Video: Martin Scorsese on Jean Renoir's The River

there was a familiarity to the technique,
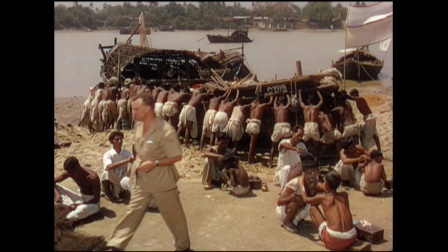which had to do, I think, with intercutting documentary footage with dramatic footage, stage footage.
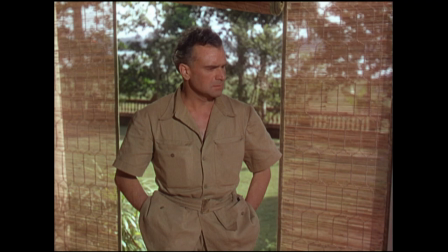And what made this one even more special was the use of Technicolor.
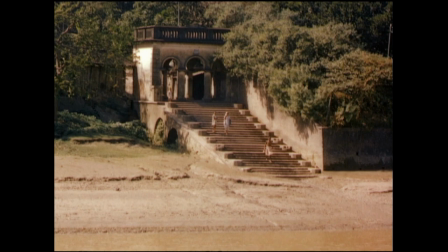Renoir felt that for landscapes in Technicolor, it was important to avoid subtle colors, he said, because they become muddy or murky.
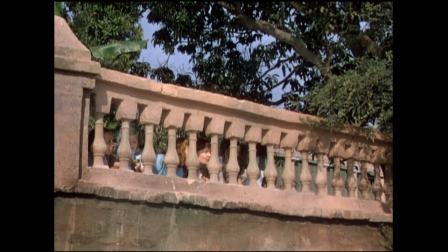And so the vegetation and the tropical vegetation was perfect for Technicolor because the colors were very strong, you know.
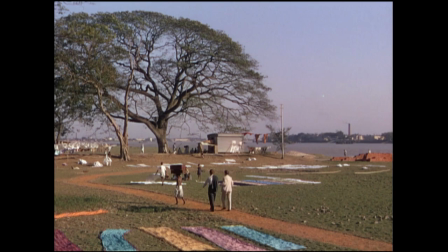So, I mean, the color was, his first use of color was very, very important as a character in the movie. There's no doubt he's the son of the Impressionist painter. I think you could see it in this film, especially the landscapes. And the way he frames trees at certain points,
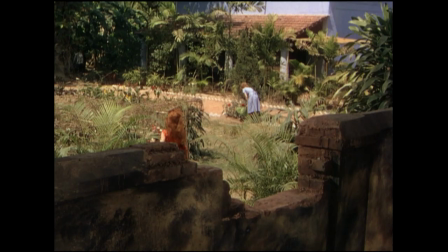or when all the girls sort of follow each other and hide behind the bushes to watch who's going to get the first kiss from Captain John. It reminds me of one of his father's paintings. Little girls sleeping together Apparently, he took hours to arrange the legs the right way, and it looks like right out of the paintings of his father's work.
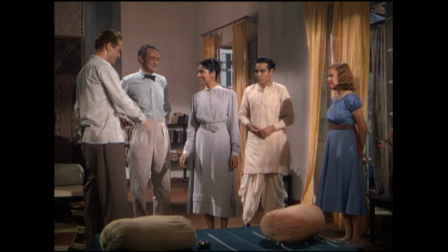So, you know.
This is my daughter, Melanie.
You also notice that there's a strangeness in a way, a kind of an odd approach to the acting.
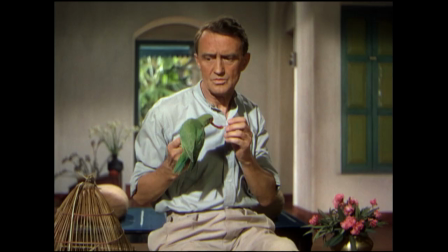It's different from other pictures. And bottom line is that many of them are non-actors. You have Esmond Knight, you have Arthur Shields, and you have Nora Swinburne, you have some other actors.
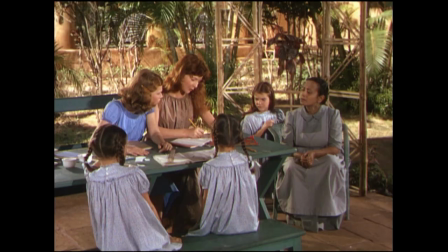Adrienne Corey plays Valerie. You had actors in it, but they all seem to blend with these other people who seem a little awkward at times, but ultimately the actors sort of fit in with the non-actors, sort of balanced.
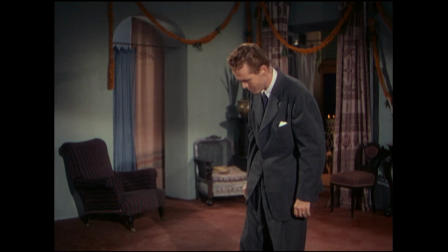For example, Thomas Breen, who plays the soldier who had lost a leg in World War II, he's very interesting because you could tell it's a non-actor, but he really lost a leg.
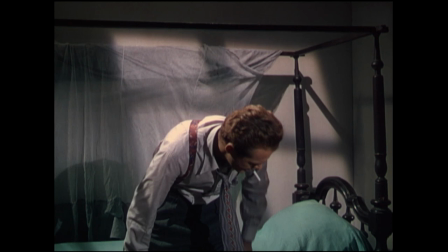And for what you may be feeling a little uneasy about in terms of delivery or lines and that sort of thing, and everyone gets past it right away because you know it's real.
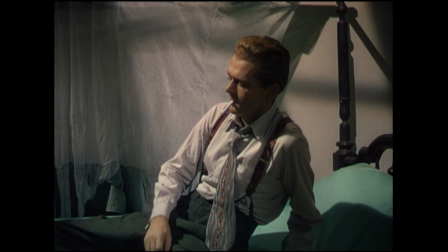What he's feeling, the conflicts, the emotions that he's feeling, it's really there. You know, probably the toughest two moments in the movie, not necessarily Harriet's desperate act at the end,
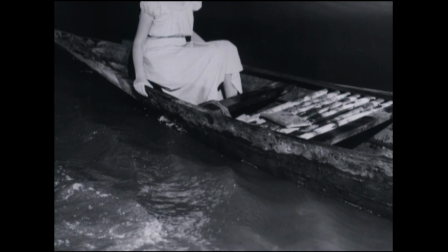which is luckily she's okay, but there's two moments, and it has to do with the rivalry between Harriet and Valerie. The sparring between the two girls forces Captain John to get up and throw rings. And somehow the way he was playing it had a truth to it that was very powerful, you know? And the moment where he slips and falls because he has one leg was the most disturbing thing, the most upsetting moment
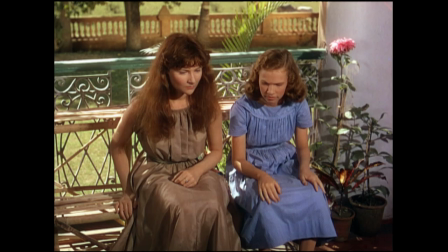I'd seen in movies for a long, long time. And of course, you're angry at the two girls for causing this, but on the other hand, you understand the tension. You could feel it. I couldn't describe it. I was 9 years old. I couldn't quite, but I understood the tension between the girls, and I understood the wanting to be favored by him and who he's in love with, and that's all the fantasy, all of that coming on. I understood that, but the result was a humiliation to this man,
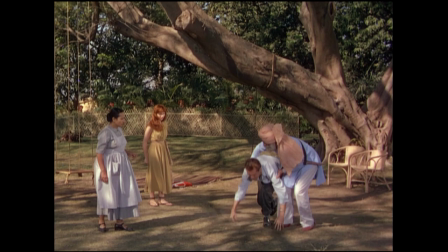and also the brutal reminder that a part of him is missing, you know. And as you get older, you begin to learn more and more about that, and you feel more about that. But probably the toughest thing in the movie is Valerie getting the kiss, I think, because Harriet says that was her first kiss, right?
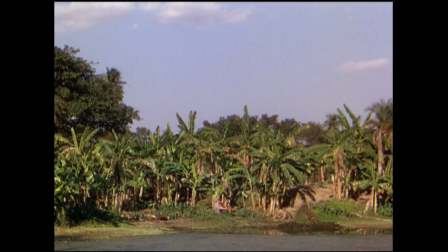She loses the first kiss. You really feel it. Maybe not fully as a 9-year-old, totally understanding the sexual context of it and all of that, but, you know, I just felt the hurt. You know, the film is very interesting because as it is like the river, the flowing, the endless flowing of life, it has simplicity and a beauty of everything that isn't passing, everything that's like transitory,
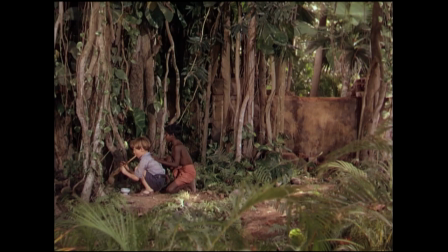everything's movement. Just life goes and then life, people die and then things come up again and life goes on.
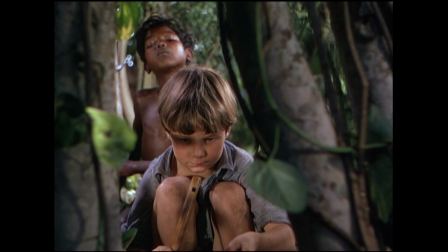But also there's very disturbing moments in it. And I felt this when I first saw the picture. Bogey playing with the snake. He was obsessed with snakes. A little boy, pure innocence, and the snake coming out of the tree, pure evil, in a sense representing pure evil. I know there are many people out there who like snakes. It's fine with me. I personally have a little bit of a problem with it, but you know.
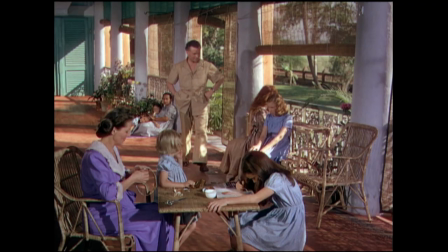When he's discovered dead, it's really upsetting. I couldn't even imagine something happening like that to people. Somehow, along with the beauty that you see in the world around you in the river and the beauty of family life, there is that toughness and brutality in the picture, too, which I think balances out just beautifully.
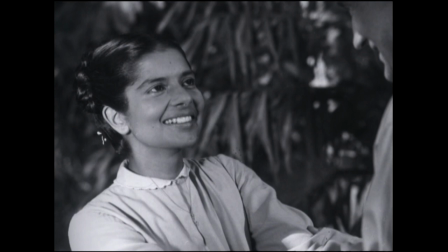Radha, who plays Melanie, who's a powerful beauty, hypnotic quality, the way she speaks and the way she moves. I mean, I've never seen anything of Indian culture up to that point.
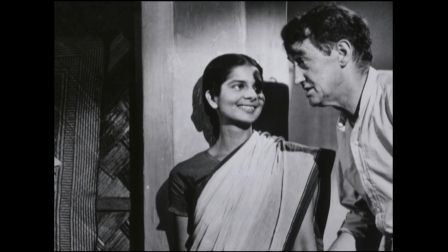And I've got to understand, too, American audiences hadn't. Maybe in England they did, but we hadn't seen that.